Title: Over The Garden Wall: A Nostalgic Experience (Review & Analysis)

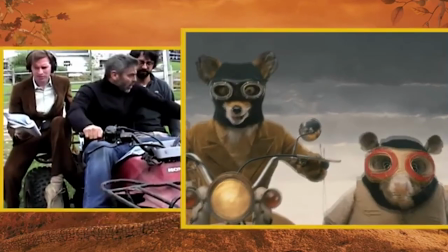(20:41)
It's important to applaud projects that take this kind of thing into consideration.
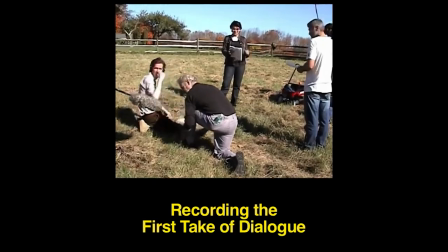(20:45)
Now obviously I don't expect every animated project that has dialogue to do this, but just a little audio mixing and editing would have been nice to make this problem a lot less noticeable.
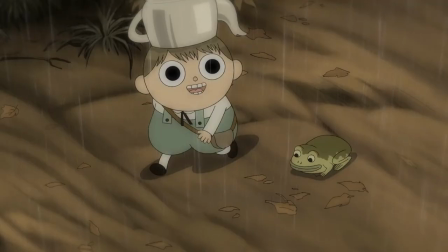(20:54)
You know, that's what most professional animated things do. Also there's a lot of moments where you can clearly tell that there are cuts between multiple takes.
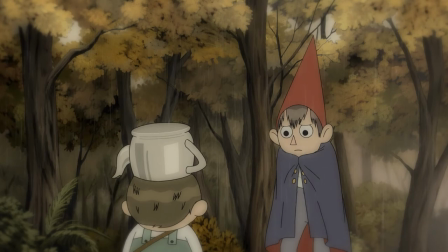I mean maybe I'm wrong and Elijah Wood just talks really fast,
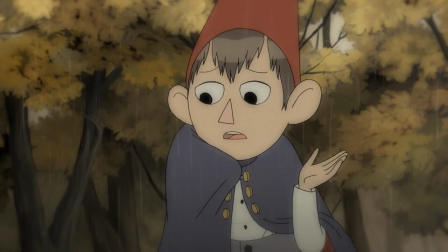(21:13)
but I'm pretty sure that's just multiple takes being way too close together, and if you separated them a little more it would have sounded a lot less phony,
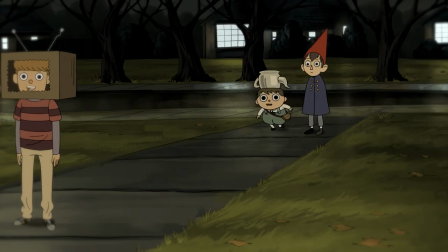(21:20)
although that may be me being hypocritical. There's a scene at a party where everybody is talking pretty quietly, even though there's supposed to be loud music and people talking in a small space.
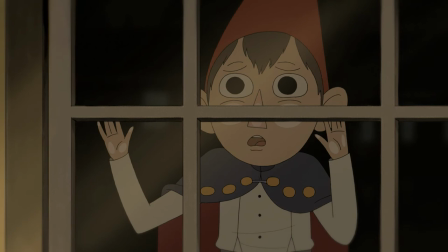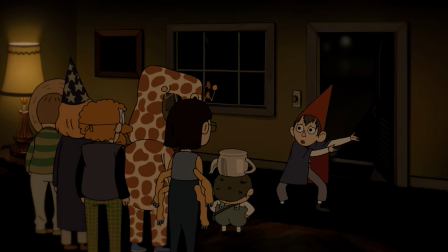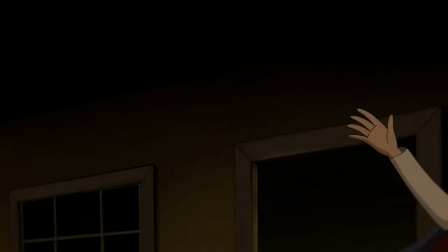(21:41)
Like again, that sounds really really phony. Maybe you should have your actors speak louder, so when you add music in posts, it'll sound much more realistic.
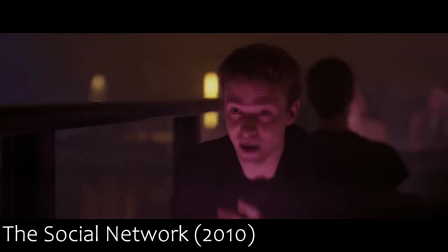(21:49)
Like this scene in the social network.
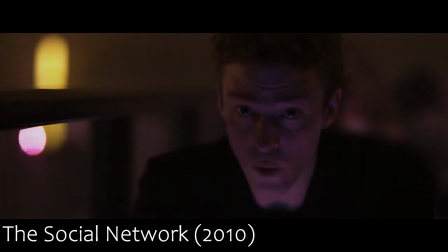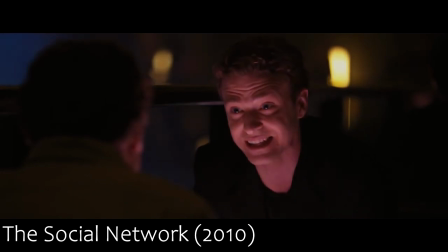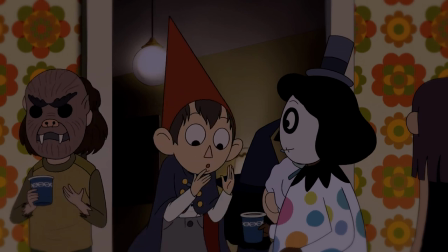(22:03)
And yeah, I know this dorky high school party isn't supposed to be even close to as loud,
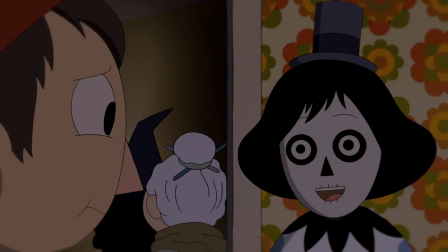(22:07)
however I think if they talked a little bit louder it would have made the difference, and make it sound a lot less artificial.
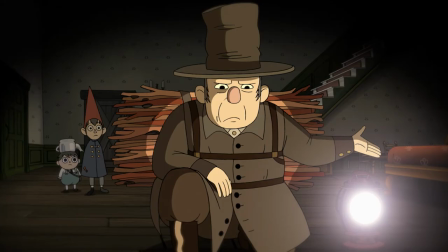(22:13)
Also, I just noticed this as I was editing this video. In this scene, there's a frame of animation where they forgot to put it in the background.
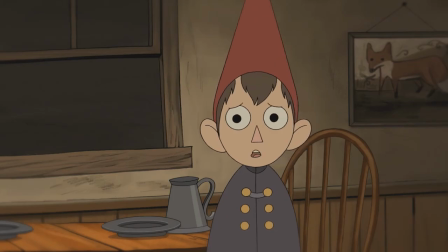(22:21)
Like, come on, really? But at the end of the day, I still think Over the Garden Wall is fantastic.
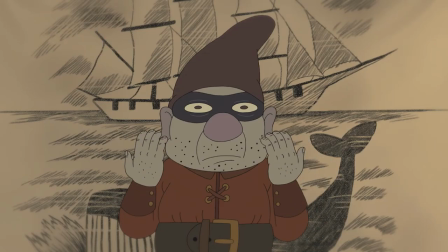(22:27)
Warts and all. You get it?
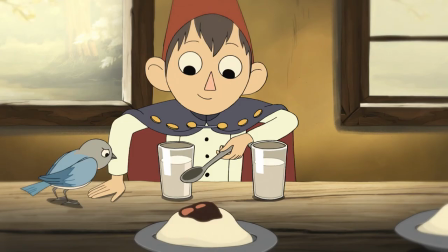(22:30)
Even if there's some bad audio mixing, and it's a little too tonally inconsistent for my taste, those really aren't very big problems.
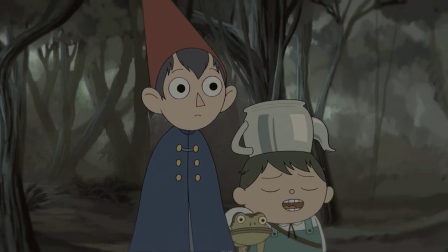(22:37)
The premise, the character arcs, the clever setups and payoffs, The way it's structured, the visual style, the character design, the original score, the mystery of it all.
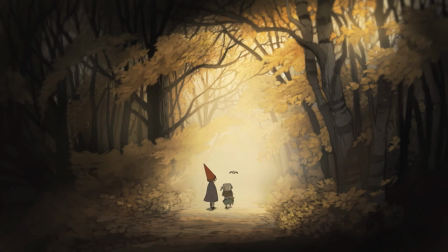(22:44)
It was all super entertaining and memorable. And that stuff is so much more important. And overall, it's just a great show. And I would gladly rewatch it over and over again. Well, I guess I finally made another video. How long has it been? What month was my last video?
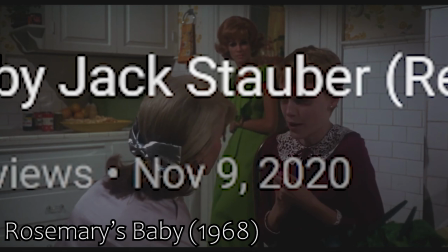(23:06) Um, uh, November. November? What?
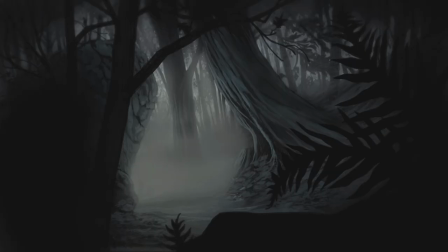(23:12)
I really wanted to make something that the people who subscribed to my Opal video would enjoy, and I thought Over the Grand Wall would be a pretty good choice because it's pretty similar to Opal in a lot of ways.
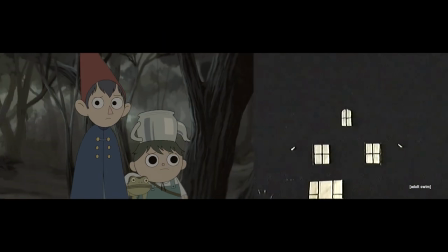(23:21)
They're both animated, they're both creepy, although one is much more kid-friendly than the other. They both have a sort of old-fashioned quality to them, and they're both pretty interesting to talk about.
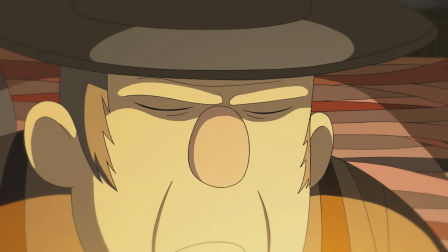(23:30)
It also took me a while to figure out what angle I wanted to take with this video.
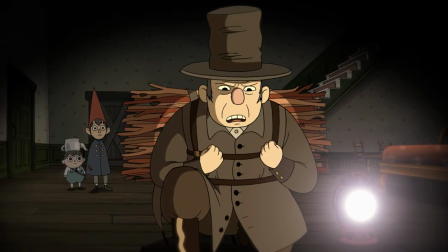(23:34)
I was originally going to do something more similar to my Opal video, where I did more of an analysis and explanation, but there were already some good videos on YouTube that basically did the same thing,
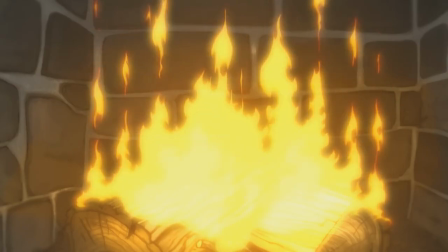(23:43)
and I didn't want to be derivative of them, so I just decided to do more of a review recommendation thing.
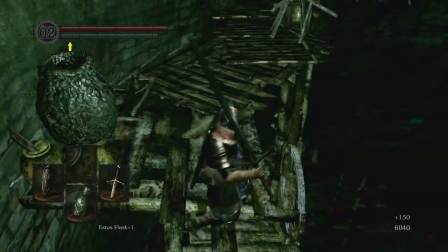(23:47)
But it took me a while to get there. Anyways, my next video will be the one on Dark Souls, the one I've talked about making for like a year now.
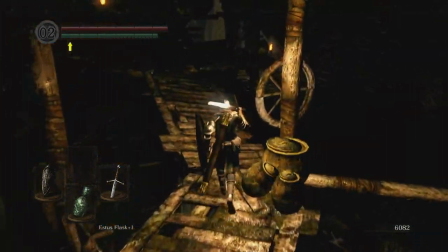(23:55)
Although it really helps me if I get some suggestions, so if there's any movie, show, short, or game you want me to talk about, let me know in the comments, I'd really appreciate it.
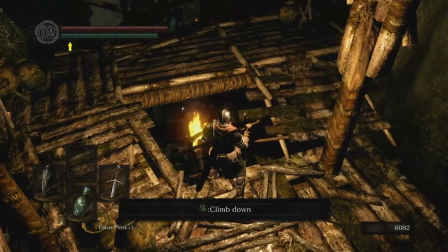(24:03)
Anyways, thank you guys for watching, and big thank you for 2000 subscribers, I'll see you on the next one.
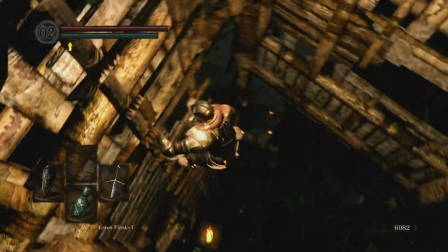(24:10)
Bye.